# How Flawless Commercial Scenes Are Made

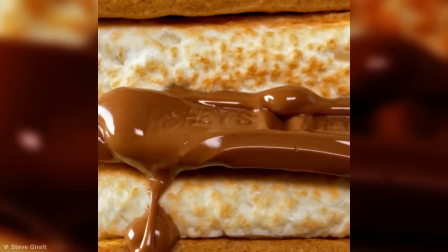And even harder to go wrong when you realize this is all put together by robotic helpers.
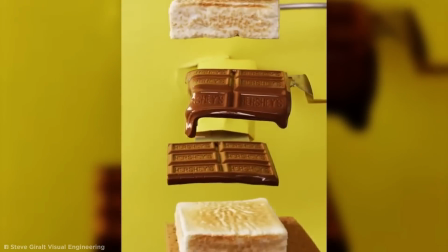That's right, to give that real edge of perfection, all these ingredients are lovingly assembled with perfect robotic timing.
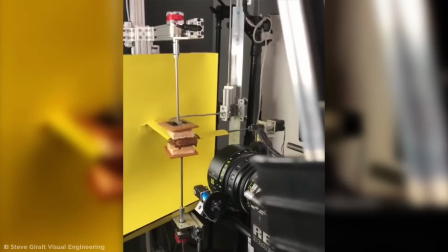We're looking at Steve Geralt again, who created this incredible advert using a fully automated robotic arm system to bring all the real-life components together.
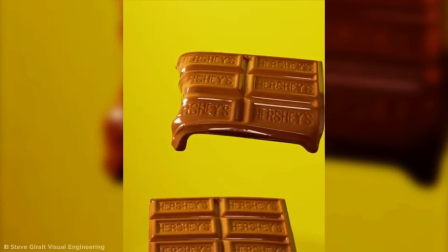But even robots can't always get it right the first time. After a little touching up to remove the robotic arms from the otherwise perfect s'more,
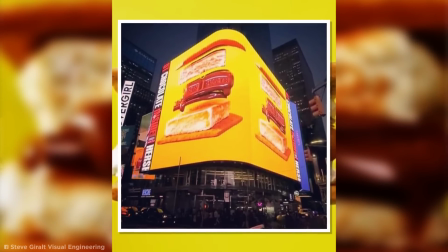the finished product ended up on the Jumbotron over at Times Square. Not the actual s'more, the video of the s'more.
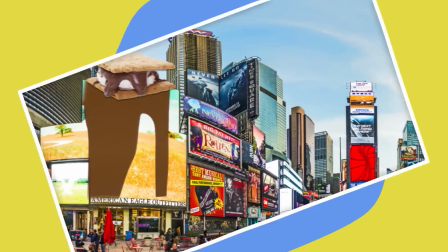God, that would be messy. Dunkin Donuts.
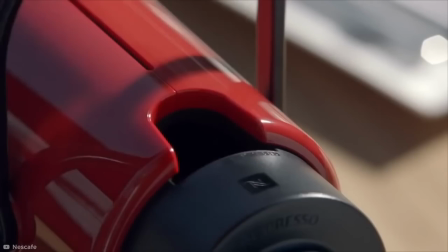Coffee adverts are usually designed to make their products look as delicious and convenient as possible. But Dunkin Donuts decided to take the idea of a quick coffee run to the next level.
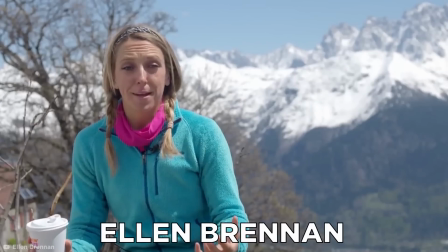In 2018, they teamed up with Ellen Brennan, a wingsuit expert, to show how quick their app was.
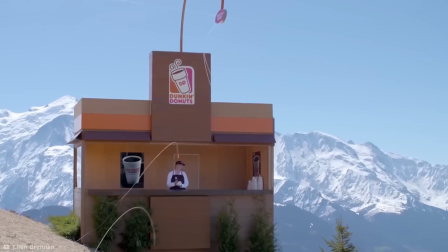But how real is all of this? Almost all of it, except for the Dunkin Donuts hut, which was erected purely for this stunt, and the app use wasn't real.
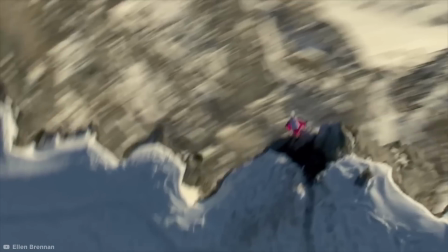But Ellen really did manage to aim herself at that order from all the way up in the mountain, except what they don't show are the many
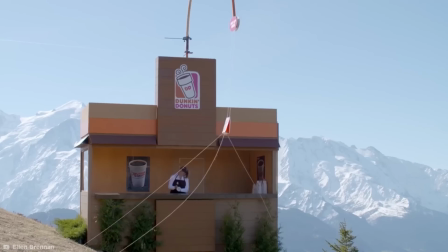other attempts it took before her aim was spot on. On a couple of occasions, she was less than 12 feet away from the ground when trying to complete the grab.
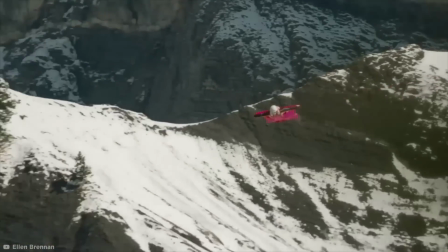Traveling at over 200 kilometers per hour? Maybe it's the sheer craziness of this idea that makes it so flawless.
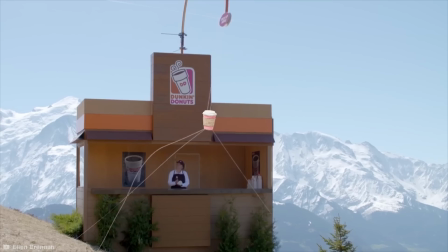Could she pick me up a cappuccino, I wonder?
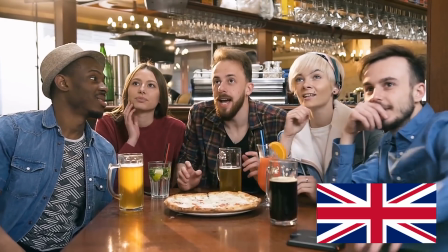Guinness. There are a few things that get the English heated up, quite like the Rugby World Cup.
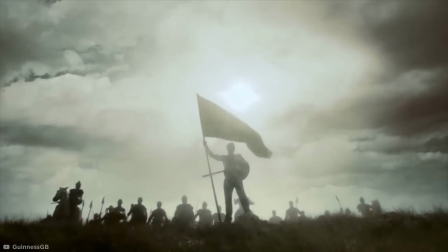Every year is an intercontinental battle, which is exactly what Guinness portrayed in their 2011 commercial, Some Are Made of More.
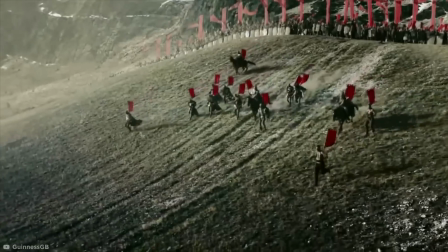In it, we see a battle between two armies, like something that's been plucked out of 300.
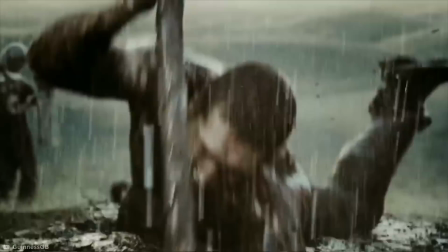It's total carnage, ending with the victor driving his flag into enemy soil.
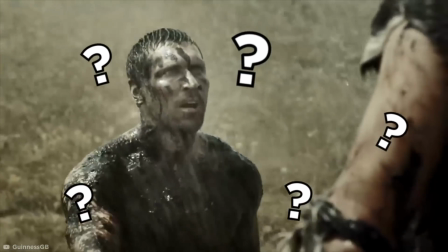So how were they able to make such a chaotic battle look so realistic? Manpower is the answer to that one.
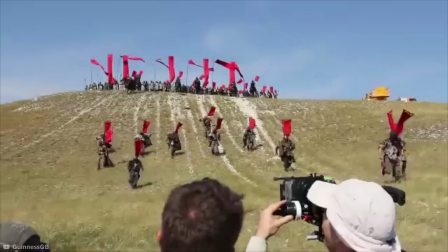Over 370 cast and crew were involved in the shooting of the 60-second advert, along with 20 horses,
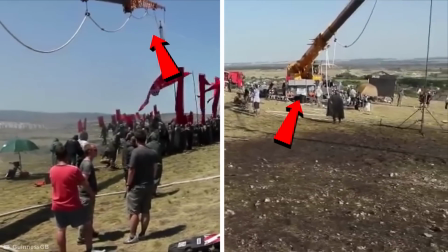57 swords, 2 giant cranes carrying rain machines, and a helicopter, all shot in the desolate battlefields of Hungary.
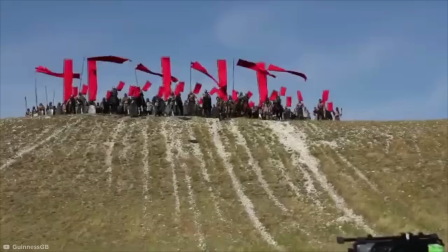No expense spared, it would seem. But aren't battles usually fought with thousands, if not hundreds of thousands of men?
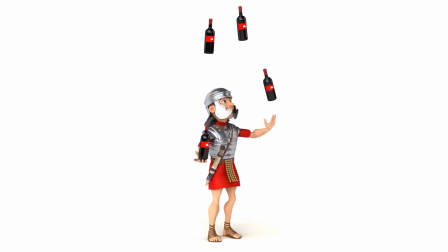And that's what it looks like here. Enter the CGI department. Given that everything on center stage is real,
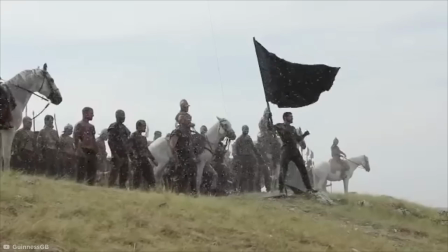it's easier to add in background features that look realistic rather than building everything from scratch, which would be madness.
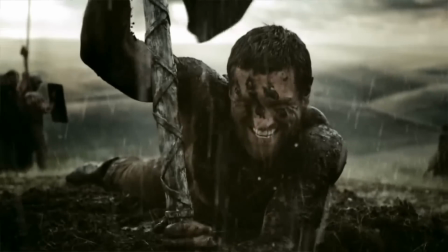Madness? This is drama! Mercedes-Benz Fable commercial.
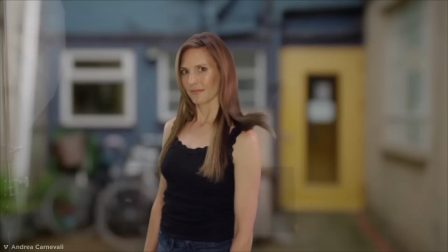We've put a lot of focus on the real-world changes advertising companies make over their CGI counterparts, but they're equally important in making a commercial look flawless.
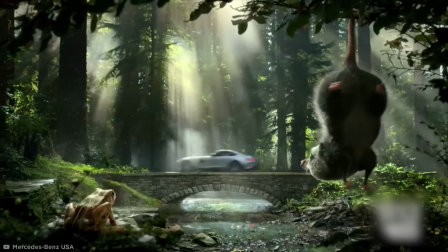So how would you build an entire world from the ground up? Have a look at the Mercedes-Benz Fable commercial from the 2015 Super Bowl.
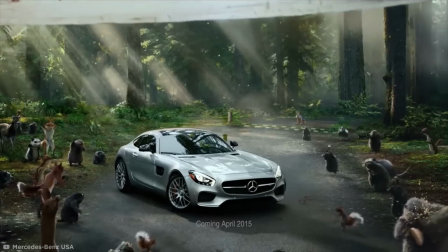Believe it or not, the beginning of the commercial was genuinely shot in a forest.
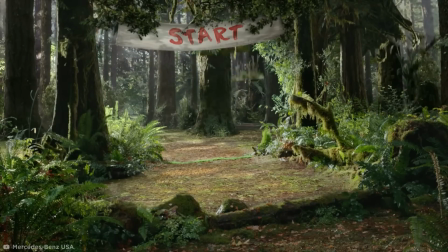But CGI needs more control over the natural elements, so blue screens add in a lot of layers to increase the field of depth.
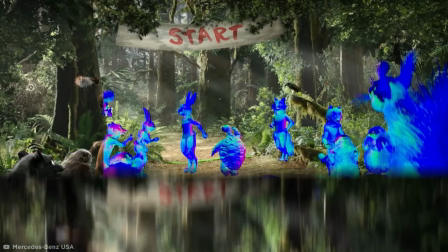This means the world is slowly built up until you have something like this, a 3D looking set that appears natural,
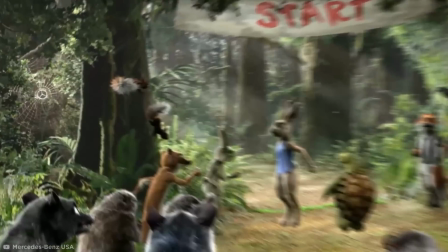but still has plenty of extra features such as the Mercedes-Benz logo and a spider web.
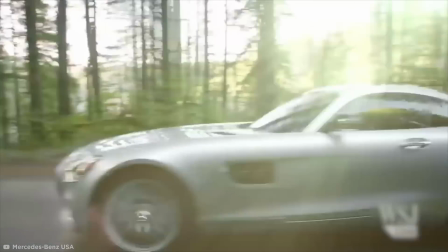These can then be incorporated with more real-world aspects such as the car itself, where all the CGI is built on top of shots of the car doing stunts and tricks.
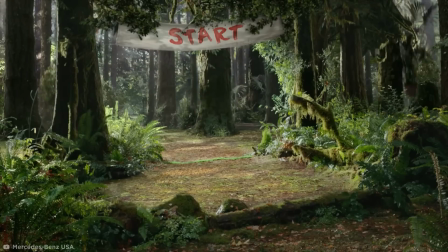Why film a world when you can just build one? Domino's.
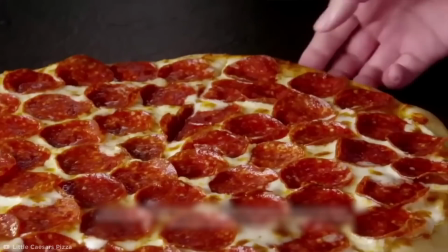Is there anything more satisfying than watching strings of gooey mozzarella form between a fresh pizza slice and the rest of the pie?
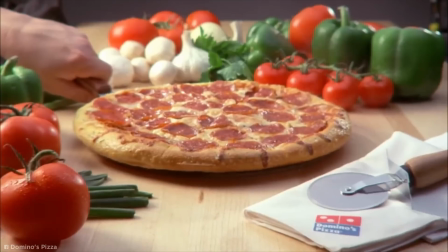That's the sign of a quality pizza. But in adverts, the cheese pull isn't a spontaneous action.
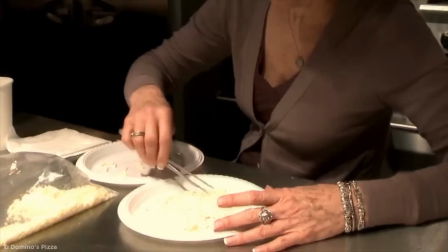It's a carefully choreographed maneuver that requires a whole team of experts.
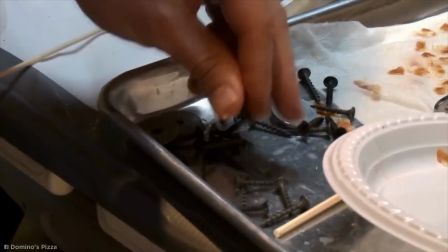Just take a look at this behind-the-scenes footage from Domino's. No, you're not imagining things.
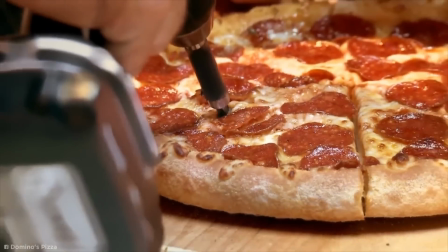That's a power drill.